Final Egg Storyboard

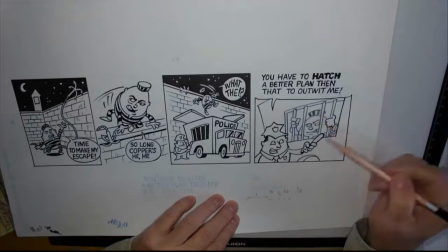And then we see him inside the Patty Wiggin with the bars,
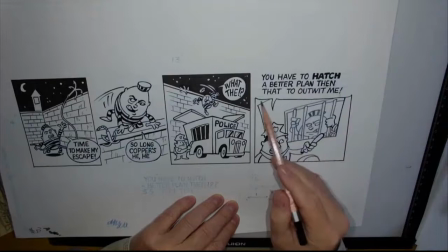and him saying, "You have to hatch a better plan than that to outwit me," and our little character there.
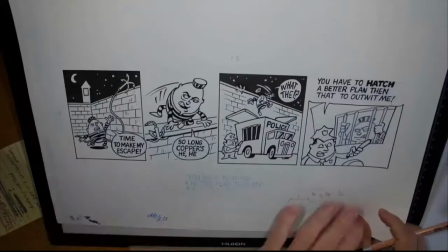So pretty simple story, 2 characters, 1 real location.
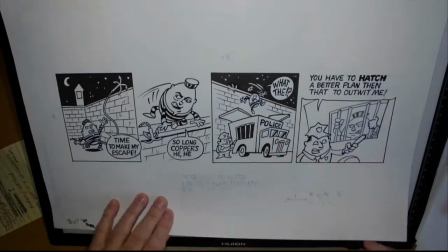We do have a big prop here of a police wagon here to get him,
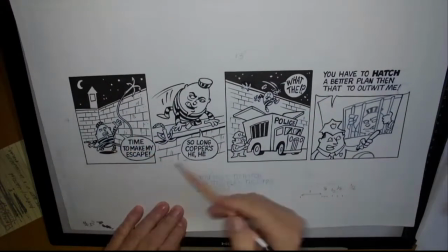as well as grappling hook, and our environment, basically brick walls of showing the prison, but trying to give some idea,
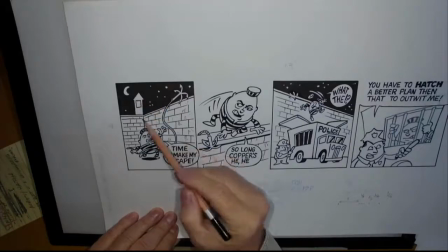time of day, and a little guard tower and things here, just to give us so we know where we are and what's going on.
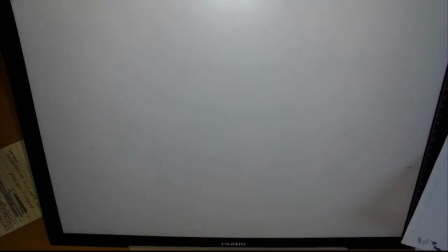Okay, so from there, that process, and hopefully you've got this kind of worked out at this point,
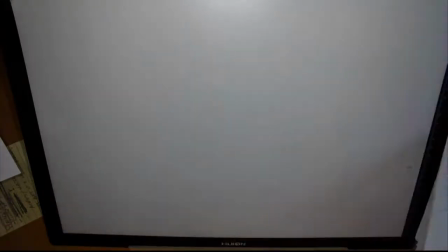even if it's nowhere near as polished as this, but you got a good idea where you're going. Now, thumbnails.
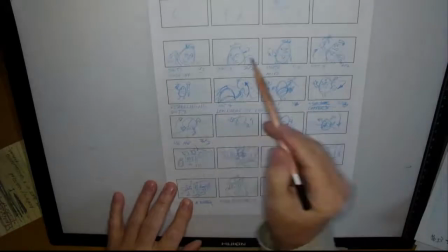It's starting to work things out more in cinematics.
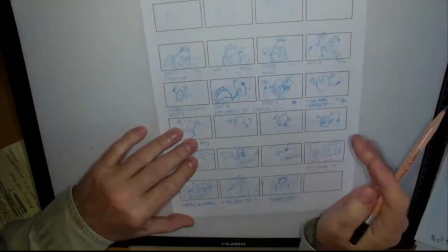What are the poses, and what is the camera changes,
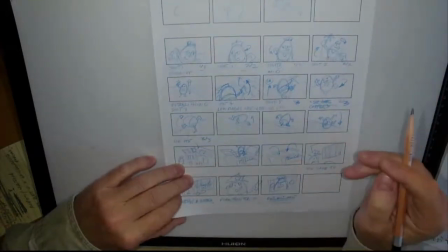and thinking more dramatic, or thinking more
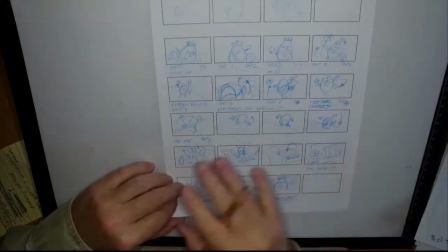of many more poses, and thinking of it as a cinematic and how that works.
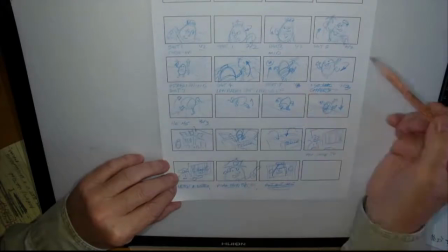So with 1 page, I was kind of working up all little poses, all my scene changes,
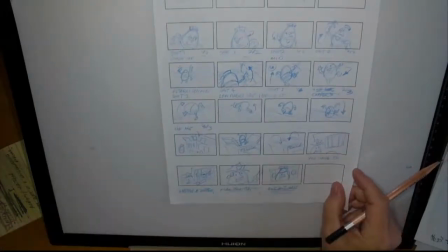and trying to figure out where dialogue might go, working that out a little more carefully, kind of rework that again,
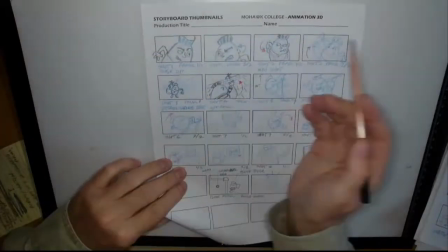a little more refined in my thumbnails here, using some pencil.
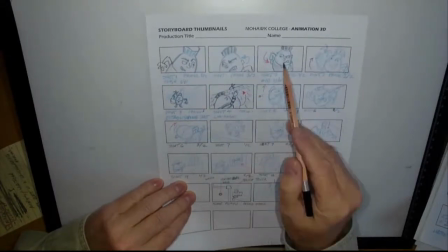Maybe you can see that a little clearer, and just showing poses and expression changes, emotion on the character,
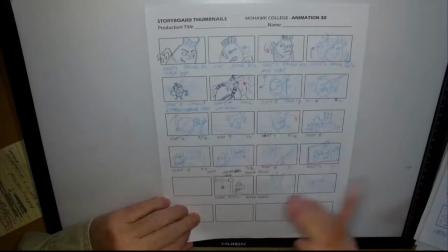and using some different angle shots and things. So I got a clearer idea of where things are taking place.
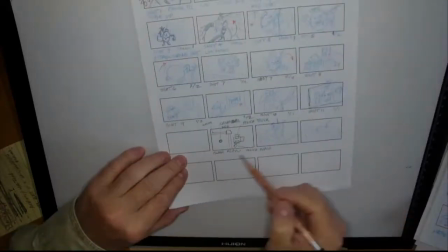So it's that process. One of the things I started to do here is work out a floor plan. Where is this all taking place?
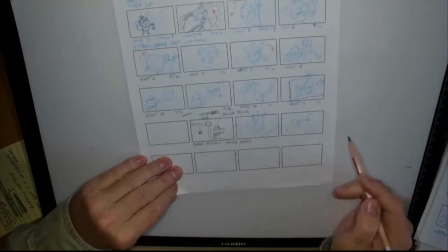Even looking at some shots in different angles that I ultimately didn't use,
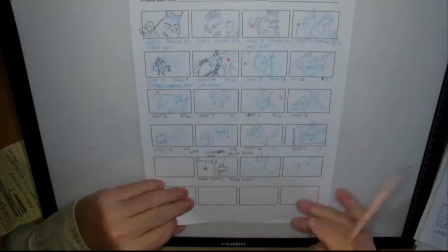but explored all the possibilities in this simple story of all the different camera angles and possibilities.
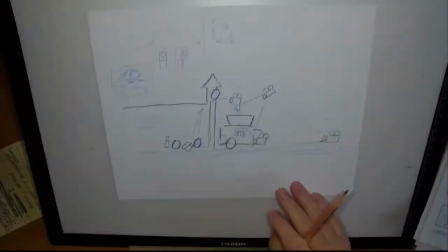So I started to look at that. Well, let's look at this one first. As a floor plan.
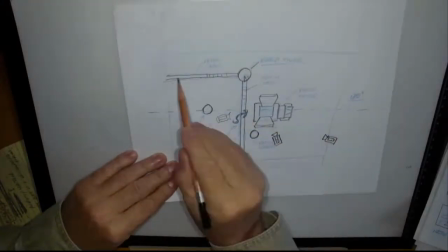So I've got my prison yard here. Here's the wall. Here's the wall. Here's the guard tower.
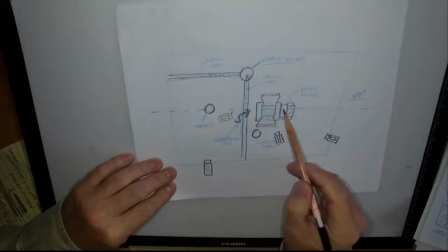Looking at where that character would be, the grappling hook on the wall, and then the paddy wagon, police truck here, ready to pick him up.
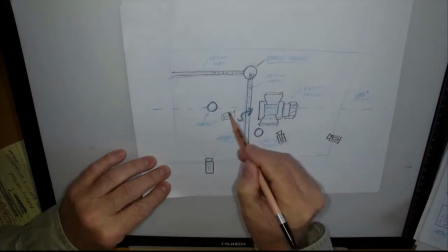And I'm starting to figure, okay, I've got a camera here. I'm going to have a camera looking up from here as it goes up over the wall.
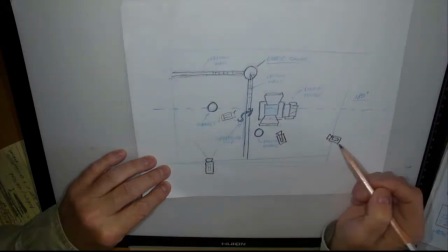I have a camera over here, or even got one much closer on the top of the wall,
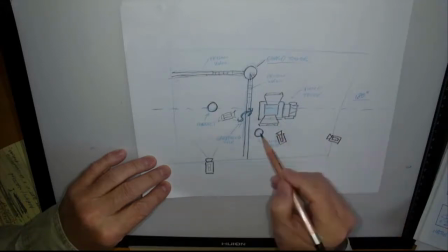and then one down at the truck, and then figuring out where the prison guard is. Here's that dotted line.
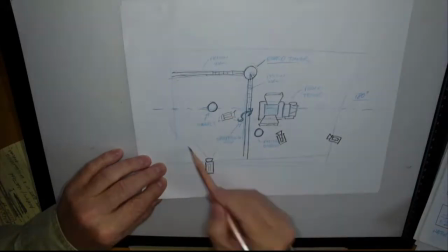I'm going to keep my cameras all within this range.
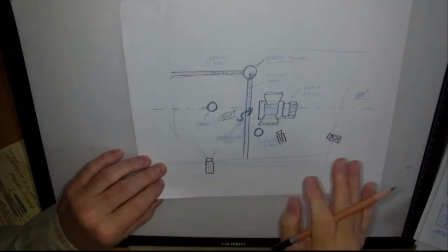So then I'm keeping that left-right orientation and my action flowing in the same direction, because I want to make it very clear.
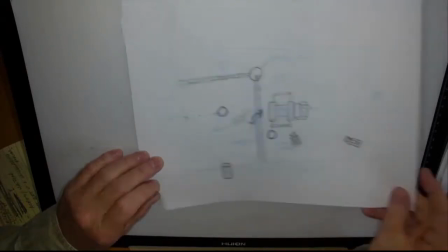I want to make sure the audience can follow this and not get confused. The next one here, I did a side view.
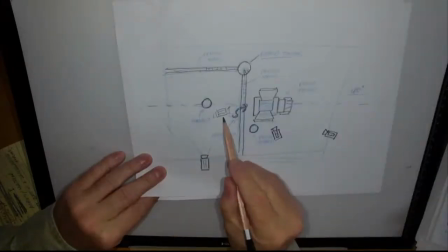So not only are we looking at positions of camera from left to right and where it's set up, but here I was looking at height.
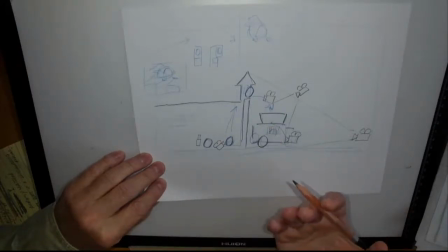Because I have a tall wall, I got to figure out where the camera is. So I have one camera down here.
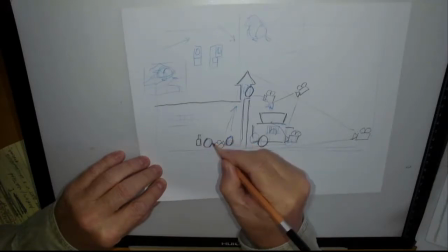My opening shot is looking straight at the egg at eye level. And then I have a shot, a couple shots later on, where it's very low and looking up as the egg character throws the grappling hook.
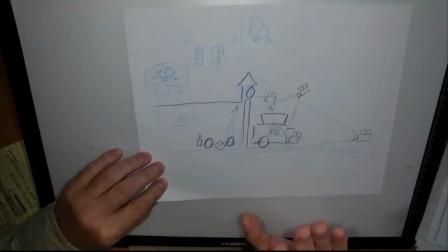So I have a very ground level looking upwards shot.
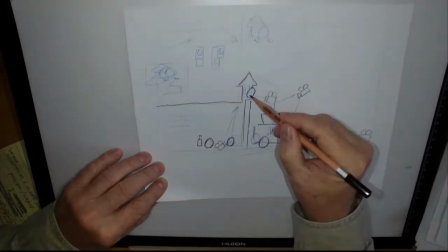Then I have the camera way up here at the top of the wall, so we can see that action.
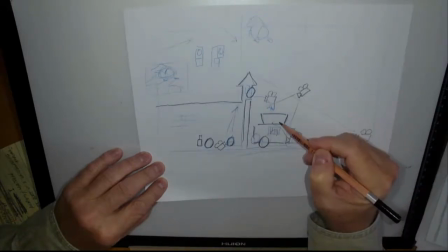And then I was planning a shot of the camera looking down, but I abandoned that one, but I played around with it and see if it would work or not.
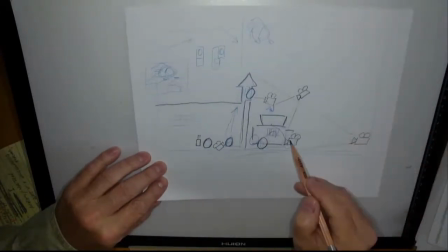And then a camera down close so we could see
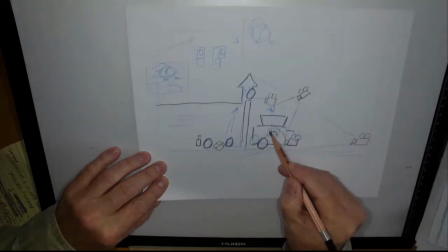the guard egg and the criminal egg inside the paddy wagon with the bars and such here,
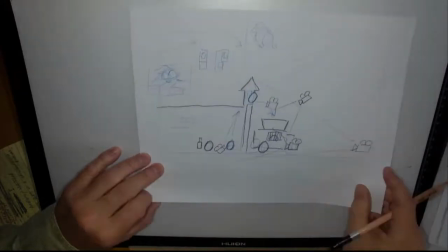and seeing that action. So planning things out, make life much, much easier.
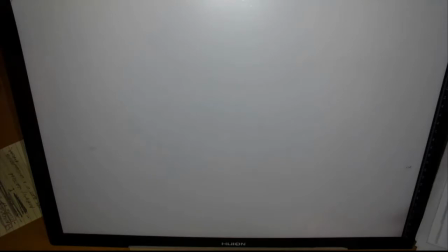Then I started roughing out
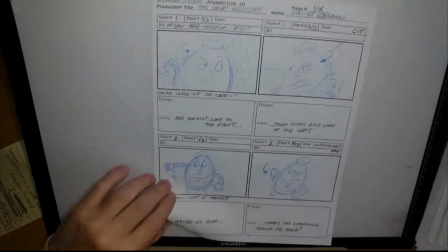the story and what panels am I using and what's the composition.
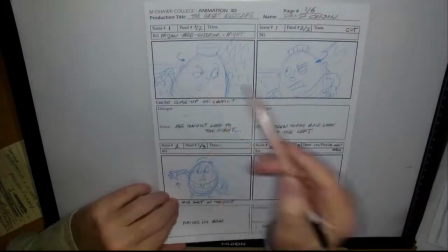How close am I on the character? How farther away am I going?
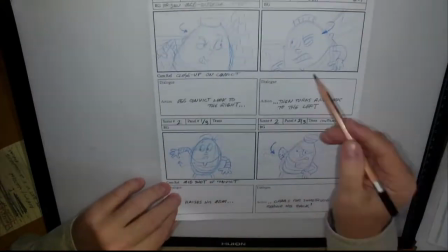And what is the posing?